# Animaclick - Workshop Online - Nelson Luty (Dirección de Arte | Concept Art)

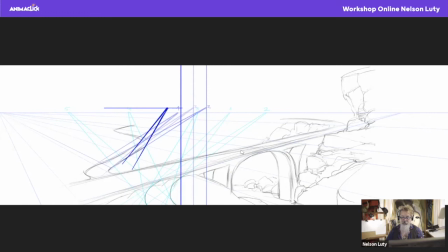[32:38]
En este caso yo marqué el horizonte acá y yo de acá empiezo a desplazar los puntos de fuga, los desplazo sobre la misma línea de horizonte y yo con esto tengo movimientos en base a lo que quiero lograr arriba del escenario. Ahora los van a demostrar. Tengo el punto de fuga 1 acá, que es donde me tira la línea de horizonte para generar el escenario.
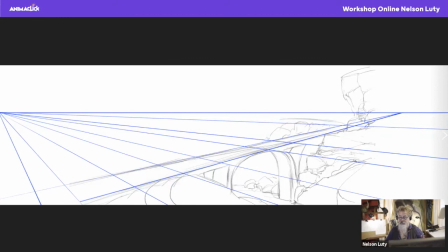[32:59]
El punto que diagonal, digamos. No estoy haciendo el punto de fuga central, estoy haciendo dos diagonales. Ahí tengo uno que es donde voy a desarrollar el movimiento de un puente.
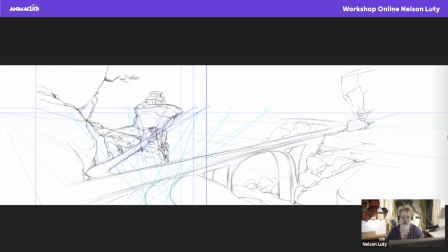[33:18]
Va acompañando el movimiento de la construcción del camino que quiero. Para que se entienda. Este es muy gráfico, lo expliqué de esta manera para que se entienda muy bien a dónde se apunta cuando te lleva la hora de mover perspectiva. La perspectiva es una ciencia súper genial, que muchos la odian, pero cuando la comprendés es maravillosa,
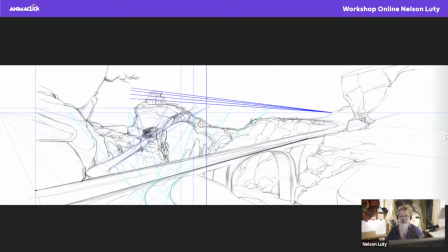[33:37]
no es tan difícil y es muy divertida hacerla, cuando empezás a comprenderla. Ahora tenés más puntos de fuga chiflados. En realidad, acá, yo lo tiré como ejemplo, en realidad el punto de fuga acá casi ni acciona la distancia, porque todo lo que está a la distancia tiende a convertirse en plano y pierde su punto de fuga.
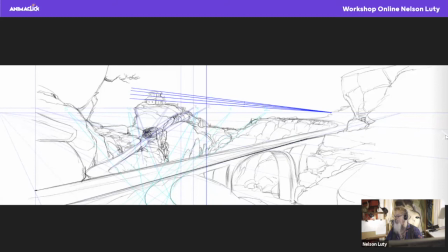[33:57]
No, porque la distancia misma hace que pierda el punto de fuga en general. Acá tengo direcciones en la composición. Yo quiero mostrar este montículo, digamos, donde está la casa esta, la cabaña.
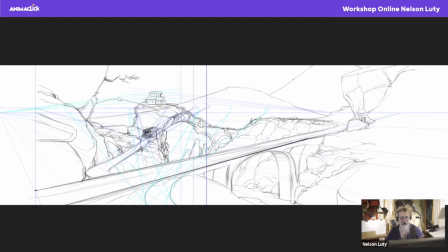[34:11]
Justamente estoy componiendo en direcciones. Tengo una dirección que va, otra que entra acá, otra que me cae acá y me está llevando las direcciones hacia la casa. No tengo puntos paralelos, están todos en corte. Van, vienen, crucen, suben, bajan, cruzan por adelante, cruzan por atrás, rompo con un puente en curva.
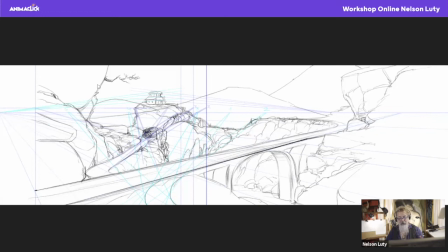[34:26]
Voy sacando direcciones para todos lados, pero todos me están llevando siempre al mismo lugar. Tengo una lectura, ahora se va a componer mejor la lectura en Z. Se va armando.
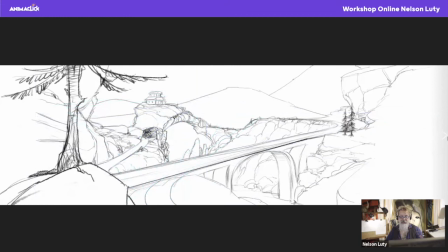[34:36]
Ya tengo otra dirección más, un pino por delante que me tira las ramas mío, el follaje que ya me tira hacia el punto que quiero mostrar.
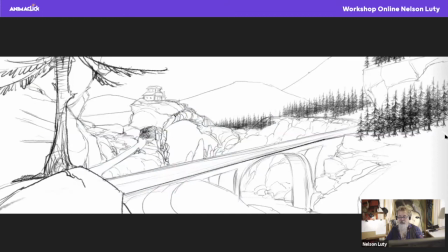[34:45]
Empiezo a poner forestación por todos lados, empiezo a armarlo.
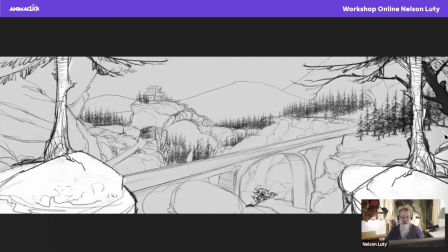[34:53]
más direcciones. Se empezó a adornarlo de alguna manera, empezó a separar los overlays. Todo esto va a estar separado a la hora de animarlo.
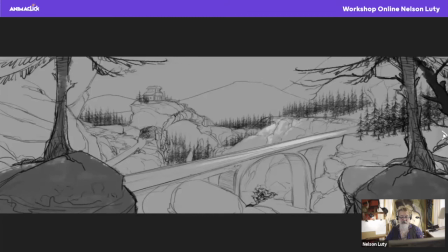[35:04]
Todo lo que está adelante.
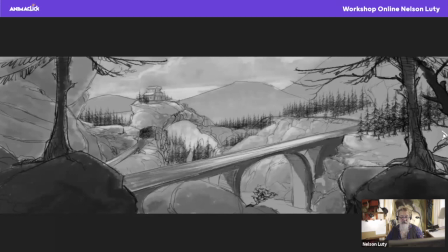Empiezo a separar lo que está más cerca de cámara, lo oscurezco más para que no me juegue con los mismos valores de plano de iluminación con lo que está atrás, y hay que generar atmósfera a lo que está atrás.
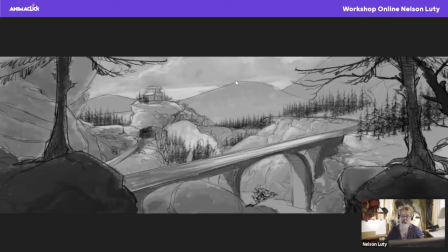[35:23]
Lo que está atrás es lo mismo que la línea que expliqué recién al usar un lápiz HB. Cuando uno genera este tipo de líneas, si bien acá me quedaron un poco más gruesas de lo que yo estaba hablando recién, que eran HB, no me preocupó, porque yo estas las voy a disipar con el color en blanco y negro.
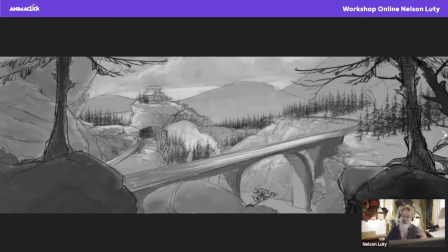[35:37]
Las voy sacando, le voy agregando los gradientes por adelante y voy dejando, estoy generando distancia.
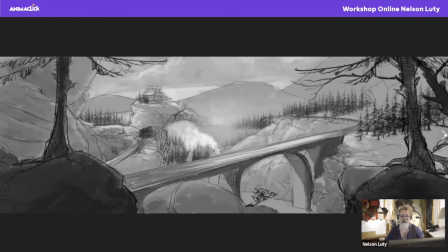[35:43]
Cuando te queda plano, porque no le pusiste atmósfera, y se te viene todo para adelante y no sabes dónde está el comienzo, dónde está el final del fondo. Ahí empieza a generar la atmósfera y se pies atrás. Y puedo levantar la casa más adelante. Ahí tengo direcciones, pero con luz también.
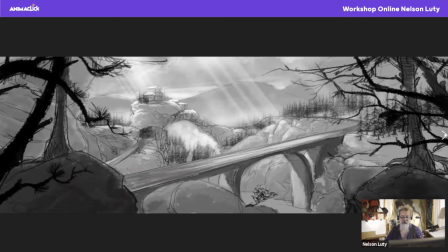Más direcciones, más overlays. Y la firma es muy importante, la hacemos grandota, después la escalamos y la tiramos al costado.
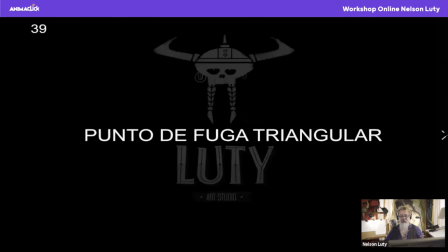[36:16]
Es más fácil dibujarla en grande. En digital, ¿no? Y bueno, ahí vamos. Ahí. Punto triangular de fuga, que es más o menos lo que vimos recién con el fondo que acabamos de mostrar, pero esto es muy sencillo, como lo voy a explicar, que se va a entender.
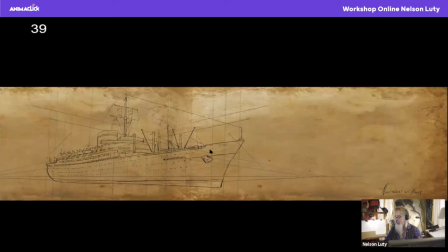[36:30]
Me gustaría darles una clase en algún momento más extensa, más larga, lo que tiene que ver con perspectiva, porque hay 3 millones de cosas para explicar, que son muy divertidas y la van a pasar bárbaro y no se van a querer matar en el intento. Porque todo, yo veo que putean, pero el día que las explico la gente se empieza a reír y la divierten, y me encanta ver la cara de ustedes cuando la encuentran.